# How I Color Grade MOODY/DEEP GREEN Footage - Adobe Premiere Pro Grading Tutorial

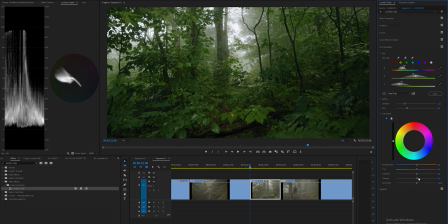Blur it out and denoise it, and then start adding some sharpening to those leaves. And for our finishing touch, as always, we're adding that vignette, and that really draws the viewer's attention to the center of the image.
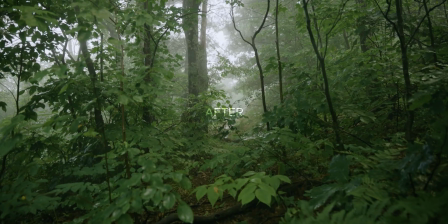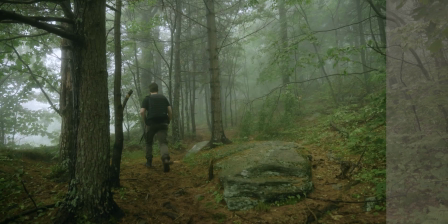This clip is perhaps the most challenging because there's a lot of contrasting colors. We've got the sky, the trees, the greens, the dirt. They're just different colors, so we have to balance each out. So let's do that step by step here.
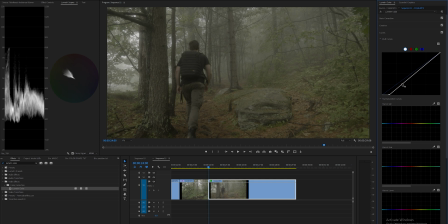Start bringing down the darkest parts of the image, which we have quite a bit to work with here. Bringing this point down quite a bit to add some contrast.
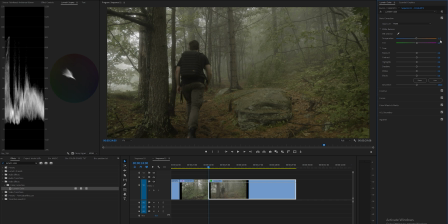Quick white balance, which you can see doesn't really make any large changes. Add some saturation back in. You do see here that we're getting pretty close to 100, so keep that in mind. Bringing the shadows back down, some contrast to push and pull those colors.
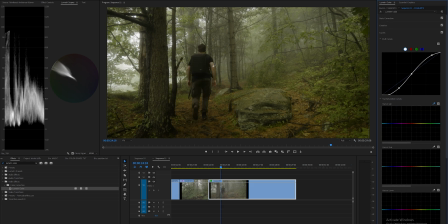So I'm gonna go into my curves. First, I'm gonna mark off my skin tones here. Then I'm gonna start desaturating the greens, which fall pretty far into the yellow here, pretty close to my skin tone. And then we're gonna richen them up using the hue versus hue. Wanna desaturate any of the blue or purple parts of the image.
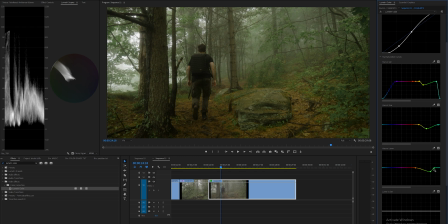I wanna darken the scene a little bit, so I'm just using a curve here in the hue versus luma, making it nice and wide, desaturating here.
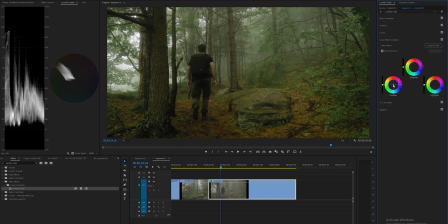We're still pretty warm in the image, so we're gonna bring some green shadows into it here, a little bit of blue into the highlights to cool down the fog and the highlights in the back, and then adding a little bit of green into the midtones, just a tad. I really want those highlights to pop, so I'm gonna bring these up as far as I can.
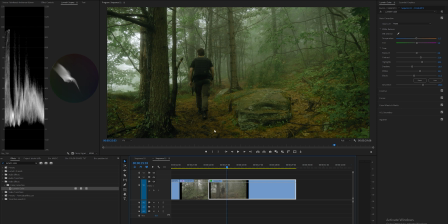We're almost hitting 100 here. And so now we have a lot of this orange in my skin tones to work with.
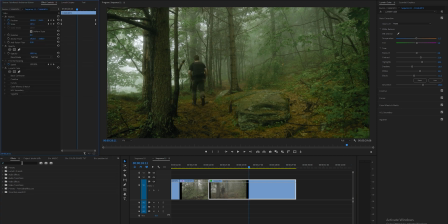So we've got to work around that. So let's go ahead and grab another Lumetri color, drag it onto the clip. But this time I'm going to use HSL secondary instead of the curves. I'm going to select the color, move these accordingly so we really get that orange.
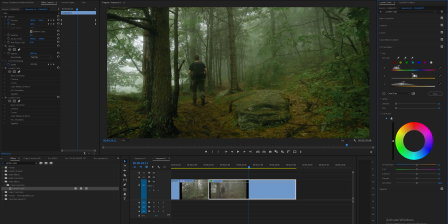I don't want to grab any of my skin tones here, so I'm going to try and keep that out of the image. I'm going to blur it out so any color grading changes we make aren't so intense. I'm going to desaturate them a little bit, and you're going to see a lot of that color leave. I'm going to go in here and add a little bit of red into the midtones, because as we desaturate, we're going to lose a lot of that warmth.
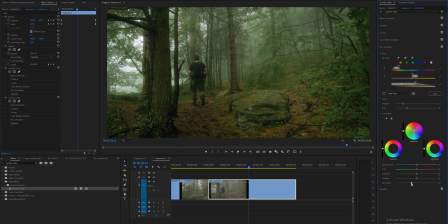But I do still want some warmth in the ground. And so now with that being desaturated and a little bit warmer with the midtones, I feel like that looks a little bit better. My skin tones still look a little bit off, so we're going to drag another Lumetri color. And I want to find a good point where I can really see them. I think right here is probably good. We're going to use HSL secondary again.
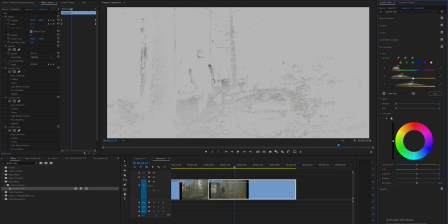And you might need to move through your clip and find those skin tones, just so you can make a proper selection.
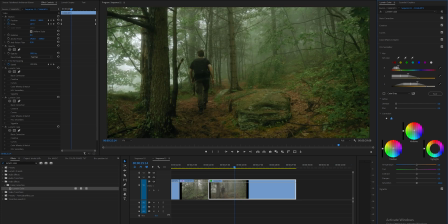I'm gonna warm them up in the midtones, add some more warmth to the shadows, and now I feel like that looks pretty solid. If I turn this on and off, you're gonna see that it adds some of that red warmth color to the ground as well, and that's because my skin tones are reflecting the color that's on the dirt.
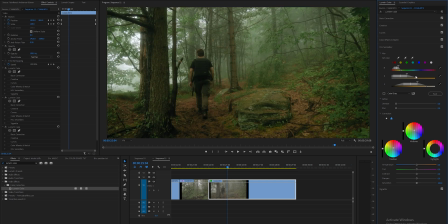So it's a little bit hard to make that perfect selection, so sometimes what you need to do is create a mask, and I only want it happening to my skin tones, so I'm gonna mask myself out here, and then feather that. I'm just gonna come to the start of the clip actually and move that mask to where I need it, which is right here.
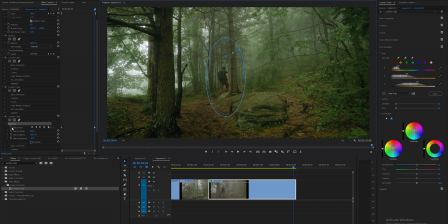And then we're gonna come all the way out to the end of the clip, make sure that our keyframe for the mask path is on, and then we're just gonna follow our body all the way out. We can watch it if we go through here. And like, it's not tracking me perfectly, and I could keyframe it a little bit more and make the mask exact. I just want to show you guys, for the simplicity of it, how you can go about isolating those HSL secondary color changes to a specific part of your image.
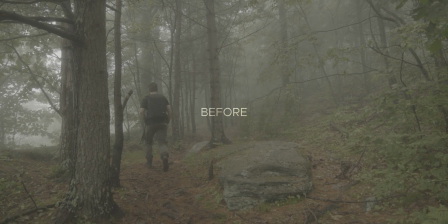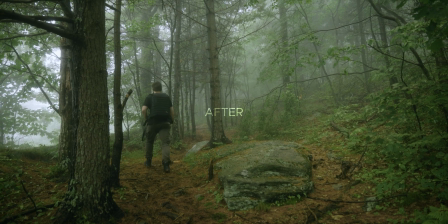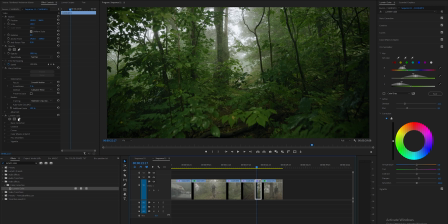I did want to show you guys here, if we go back to this clip, I'm just going to copy paste the color grading changes I did to this clip.
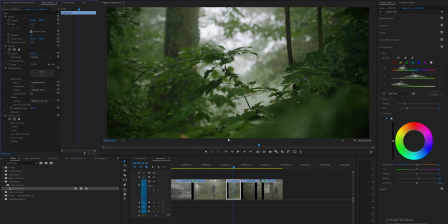You can see that that looks pretty solid. Like, I probably don't even need to do a lot of changes, but I'm just going to go into the Lumetri scopes and see if we can push and pull anything else.
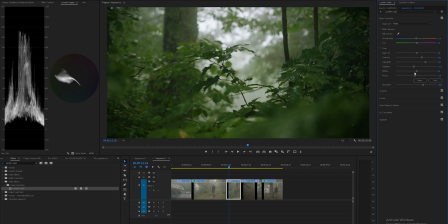Like, it looks like we can bring down the black point, maybe just a tad more, and the shadows if we really want to darken this. But I honestly feel like I don't really need to touch the image. It looks pretty solid.